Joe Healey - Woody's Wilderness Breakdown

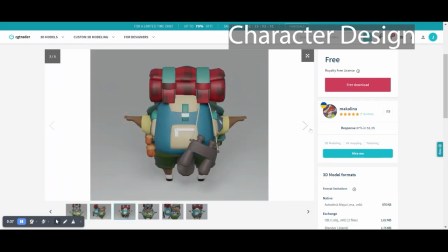491s
He had like a backpack, he had a little sash, he had glasses as well,
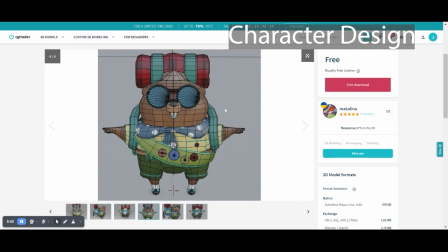496s
which made him look a bit more brainy, and like it was very, very suitable for the character of Woody.
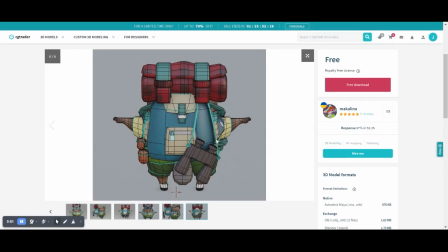504s
And yeah, I thought this was brilliant. I thought this was perfect. I thought I hit a gold mine here. So then I went on to storyboarding, and there was an issue with the storyboarding.
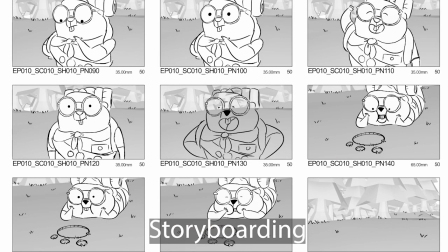513s
Now I think there was originally 7 pages. So at the bottom it says something else 7.
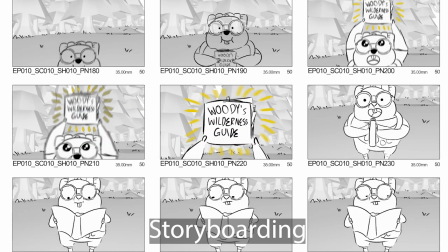517s
There was only 7 pages that I completed with the storyboards in this style, and in the end I believe there's 21 pages, but there's 7 pages here.
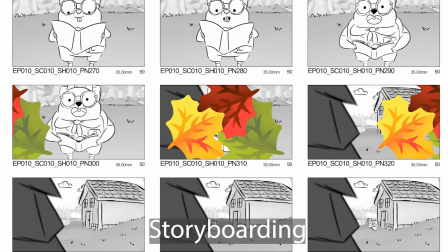525s
And I think I realized pretty soon on that he felt too stiff.
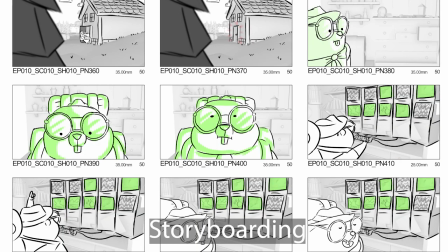530s
He felt like he was a 3D model just being rotated and stuff. It didn't feel very organic and 2D and stretchy and just fun like how it normally is with the shows.
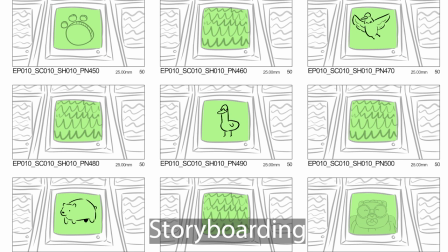542s
So I thought, I can keep the same shots.
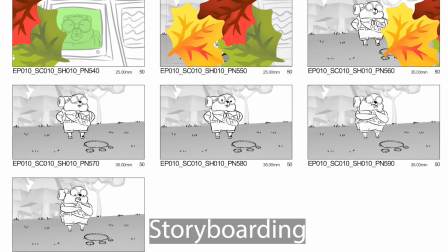545s
I'm going to change the opening as well, and I'm going to go all the way back to the beginning, and I'm going to just do it again, redesign the character.
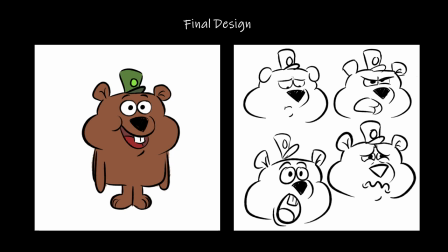552s
And I redesigned the final character. So this was the final character here of Woody. You can see here his final design, as well as some expression shots. I just testing the range of it, because I think one of the main prominent features was that he could be really expressive,
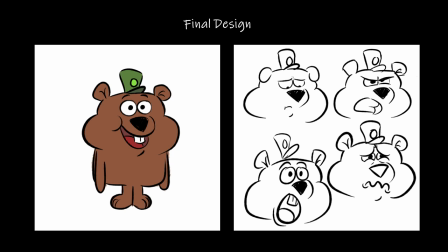569s
and I think in the end I really captured exactly what I wanted. Now there is one complaint I will address. He doesn't really look like a beaver. He has buck teeth like a beaver, but he looks like a bear. And initially this is something that I didn't realize, but I think honestly in the future, if I put a tail on him, it would be fine.
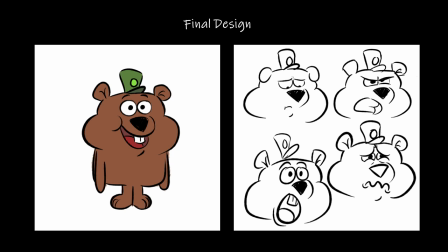588s
But I think in the future, this could allude to an episode where maybe he meets another park ranger who he finds out is his dad or his mum, and he finds out he's maybe half beaver, half bear or something, and I can open that more up in the future.
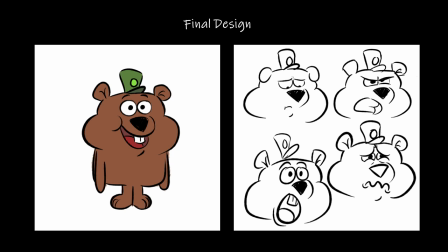603s
But that's just playing with what I have with the design, as I felt this design was by far better than the last one.
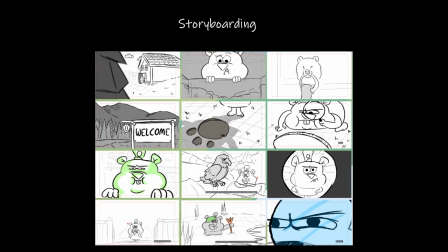611s
And yeah, then I went on to the storyboards themselves, and I won't put all the storyboards because, like I said, there's 21 pages, and I think there's 100 and something boards. But here are some of my favorite shots from it. But it's out of order, but yeah, I think some of these ones that showcase high angles, low angles,
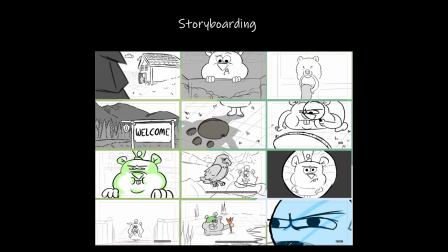630s
having more composition wise, and yeah, and I used Panel Forge for this. I did play around with using Storyboard Pro, but I didn't really enjoy it. I'm not really used to that program as much, so I thought I'll stick to what I know and get it done on there. And yeah, I think it turned out really, really well, and I really enjoyed the storyboards for this one.
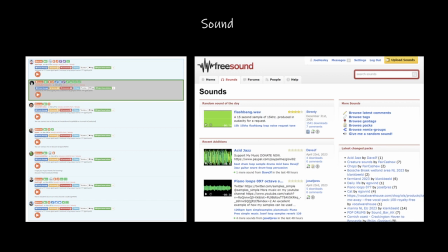650s
My next part was the sound, and I used two prominent websites for this. The first one I used was Casting Call Club, which is a website I used to get the voices. I casted all different voices for the cast.
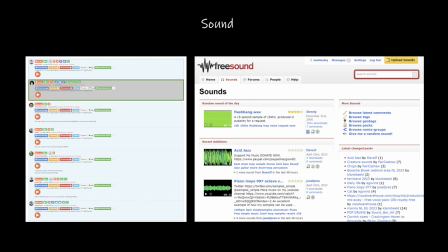665s
I casted one for Woody and one for the narrator, and I think I had around 10 auditions for each or so. So I listened to all the auditions and I casted those who I thought was the best suitable for the role.
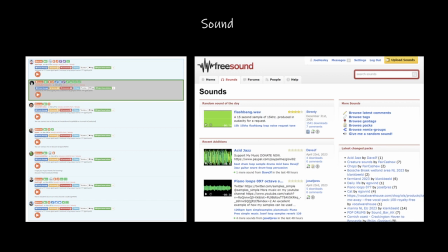678s
I know it was both of their first projects too as well, so they were very happy to have something to put in their show reel. And all around it just was a very positive experience. And then my other sound was all from Free Sounds. I think it's freesounds.org. And this website's brilliant because you can download any sort of sound, anything at all, and they have it on there.
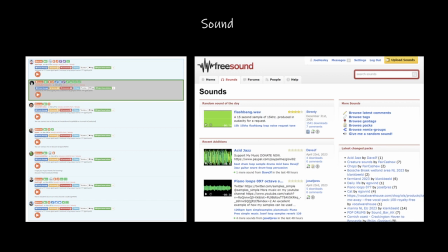698s
So when I was getting the voice for the deer who goes oops, I just searched the word oops, and it got a woman saying it, and it sounded perfect. Things like the eagle screech, the duck, like Sequoia herself, her little, like, where she wakes up, things like the door openings,
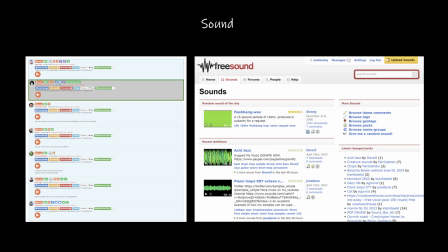714s
footsteps, everything like that is just, it's brilliant for this website, and I highly recommend it. I also use YouTube as well to get the main background music, because I use one long background. It's a 1 hour video of a kid's music.
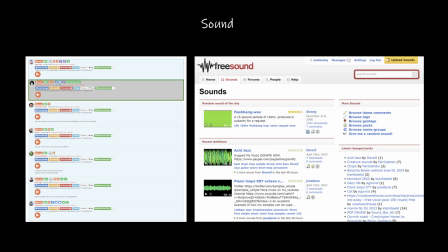729s
So what I did, instead of cutting between songs, because when I tried it, it felt very awkward transition between them because they were different songs.